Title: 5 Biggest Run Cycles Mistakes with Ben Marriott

Hi I'm Ben Mowry and in this video I'm going to show you the five most common mistakes you can make while animating a run cycle and how to fix them. Some of these you can apply to walk cycles too.
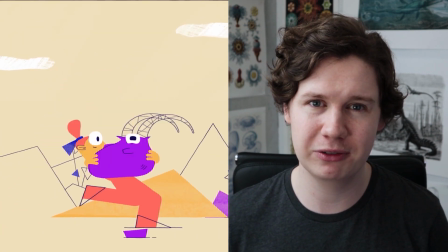13s
Together with Motion Design School we've put together a course teaching frame by frame animation from the very beginning and how to integrate that into an After Effects workflow.
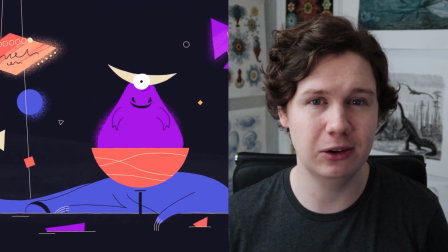21s
Lesson two is all about run and walk cycles, one of the hardest things to animate.
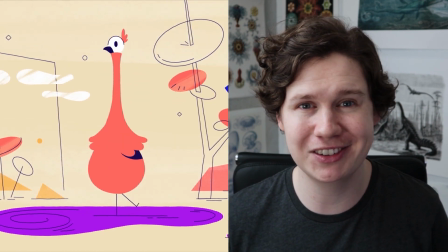26s
So I thought it would be great to go through some of the amazing assignments from the students and be absolutely brutal.
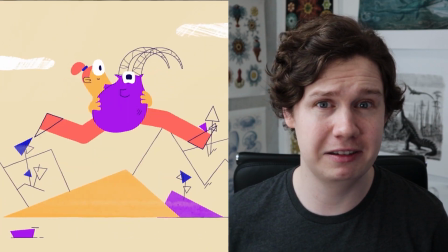31s
Most of these assignments are the students first attempt at a run on a walk cycle and this is what my first run cycle looked like so they're way ahead of where I was.
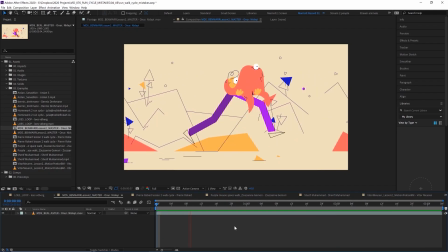40s
Number one inconsistent leg size. I'm liking this animation by Anora Nidai. There are a few surface level issues, we've got a few frames where the feet aren't completely attached and there appear to be a few masking issues here and in this frame the foot is completely off where the leg is but these are not really big deals these are easy to fix by moving
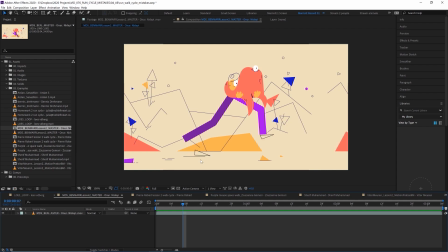59s
a few masks and moving the shape layers a bit something looks like it just got misaligned somewhere along the process and even though these can look way off in each individual frame when we see the whole thing in motion it's really not that obvious at all unless you're really looking for it i
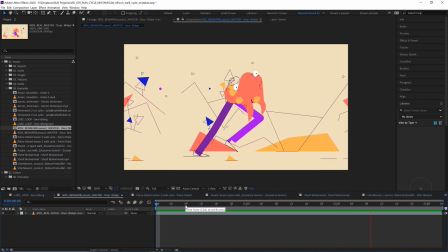72s
do notice though that the length of the legs isn't consistent it's hard to maintain consistent limb sizes especially when animating frame by frame here we can see this stage left leg shrinks in the next frame and then the next frame the whole leg gets a whole lot bigger.
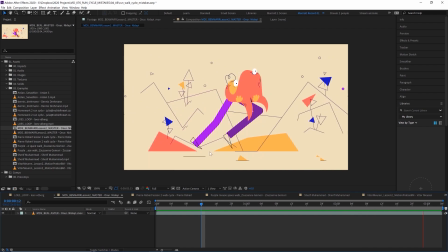86s
This is definitely something to watch out for and make sure that your legs stay at the same length throughout. Ideally you want to tackle this in your rough space.
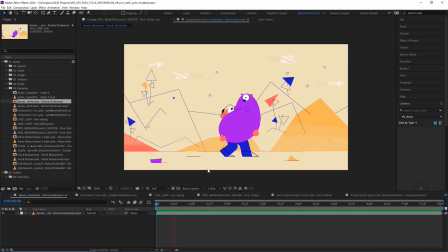93s
Number two, not enough hip movement. I'm loving the leg motion in this assignment from Dennis Dremmen. Especially how this back foot bends and drags, it's really smooth and the secondary animation on the creatures paws are a really lovely touch but I don't think the hips are moving quite enough.
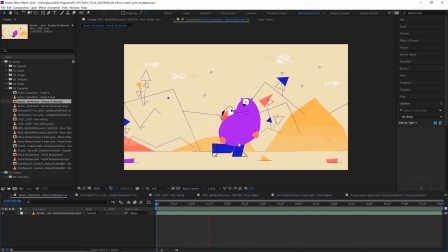109s
Now even though this character is doing a bit of a labored sneaking walk where there would be less hip motion I still think it needs a fair bit more. Pierre Robert has animated the same character with a lot more hip movement and here we can just really feel the weight a lot more.
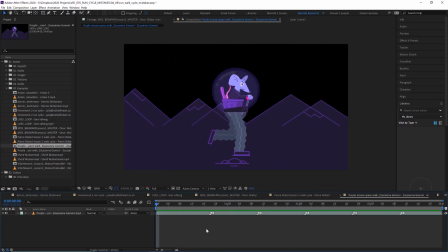122s
Number three feet slipping. Now this walk cycle from Susanna Gomory is excellent. I love the design first of all but especially the legs and how the blocky feet maintain their blockiness as they bend. I really can't fault the poses in the walk cycle at all but it doesn't look 100% attached firmly to the ground the contact foot
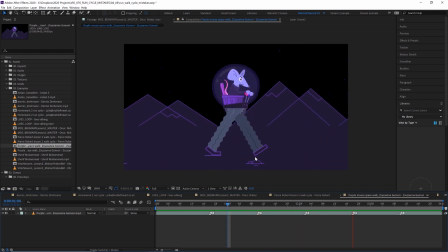140s
slips as it moves and that's because it's moving faster than this rock that's in front of it when the foot first makes contact here the back of the foot is aligned with this sort of gap where the two rocks overlap but in a few frames here it's further back to the left if anything it should be further to the right than where it started relative to this rock because this rock is closer and would appear to be moving faster from
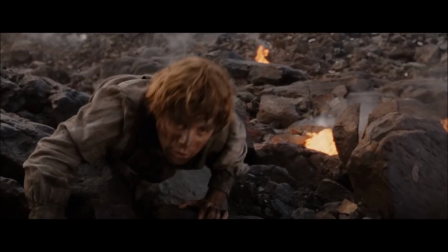159s
our perspective now this is pretty subtle and I'm nitpicking a bit even the Academy award-winning Return of the King has got slipping much
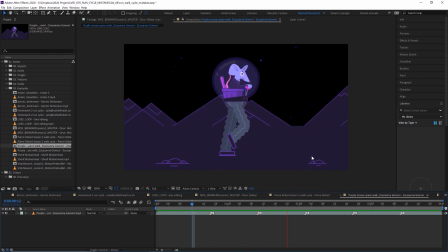166s
worse than this in this example i would just grab these rocks and make them move a little bit faster and it would be perfect and also i noticed the background is animated on ones and the character on twos which doesn't really help the slipping so to fix that i would just add a new adjustment layer over the top of
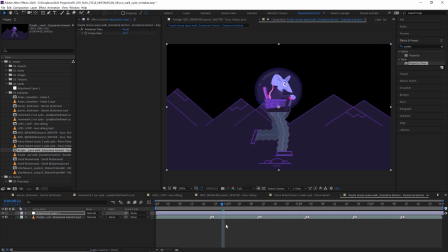181s
everything add the effect posterize time set that to 12 frames per second and that would be fixed number four feet not moving
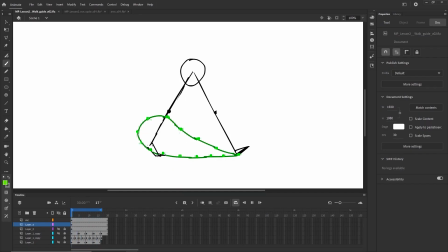188s
in arcs objects in motion tend to move in arcs not in straight lines in a walk or run cycle the feet move in a rounded path the arcs that your feet would take in a walk cycle looks something like this. A round motion as they lift up and then lowering to the ground before sliding back at a constant speed because they would be attached to the ground.
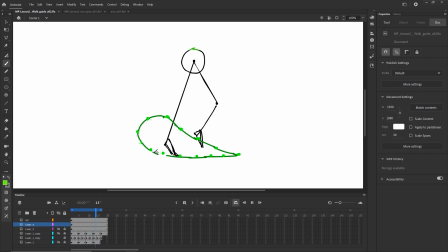206s
It doesn't have to fit this shape exactly. It depends on the type of walk and your character design but a rough kind of teardrop shape like this is what you should expect. Yours might be a fair bit more squashed if your character is dragging their feet a bit more and a run cycle would look something like this. The back foot lifting further up here and then kicking upwards more as well. Now I don't mean to keep picking on Anur but I think we can improve this with some really minor tweaks. A really great technique to check your run or walk cycle if it's not looking right to you is to create a new layer and just start tracking the motion of the feet by putting a dot in the position they are every frame. And if we follow this lighter leg we get this. So here it's obvious that these feet aren't moving in a smooth arc but now because we've dissected it it's going to be a lot easier to get it looking smooth. We just need to move these feet to get a more smooth arcing motion so i'd move this position of the foot up to here somewhere maybe these ones down here make sure all of these align with the ground and then just adjust a few of these so the arc becomes something a little
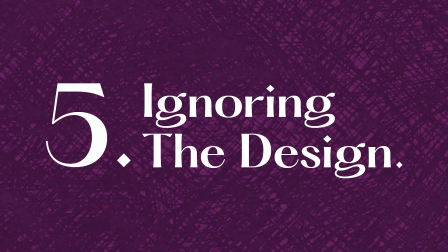263s
more like this and they should really help get this looking more natural number five not factoring in character design now this one's a bit of a cheat because
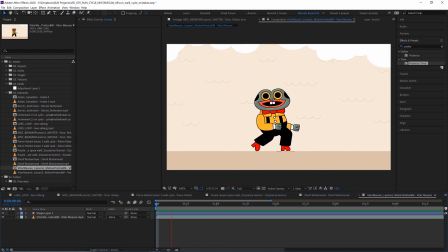271s
this example here by vita murin is not making the mistake at all they absolutely nail it taking this walk cycle in isolation you might say it could be you know pretty janky floaty and weightless but it suits the character perfectly i love this character design and this walk
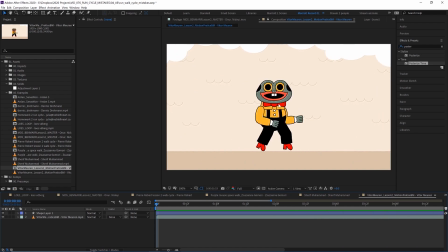287s
cycle matches how creepily his eyes are just looking straight into your soul if you look closely we can see this foot here leaving the ground which wouldn't happen in a walk cycle when you walk you always have one foot on the ground because otherwise you'd fall over so don't try that at home and what i really
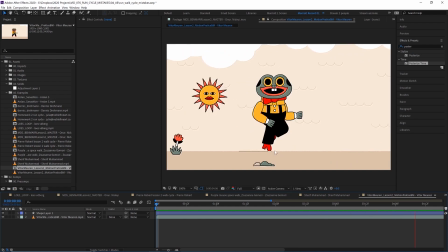301s
want to get across is any technical rule about a walk cycle should be abandoned if it serves the character or the story. Learning character animation techniques are important to know how and when to do that because how it looks and feels to the audience is the only thing that matters in the end.
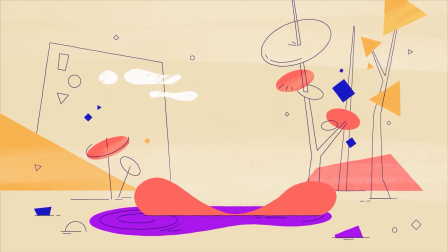315s
If you'd like to learn more about these techniques and add frame-by-frame animation to your workflow, my course motion practice is currently 40% off at motiondesign.school.
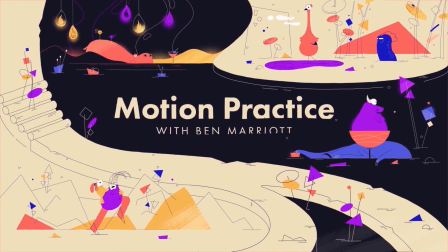323s
Click the link in the description to enroll today.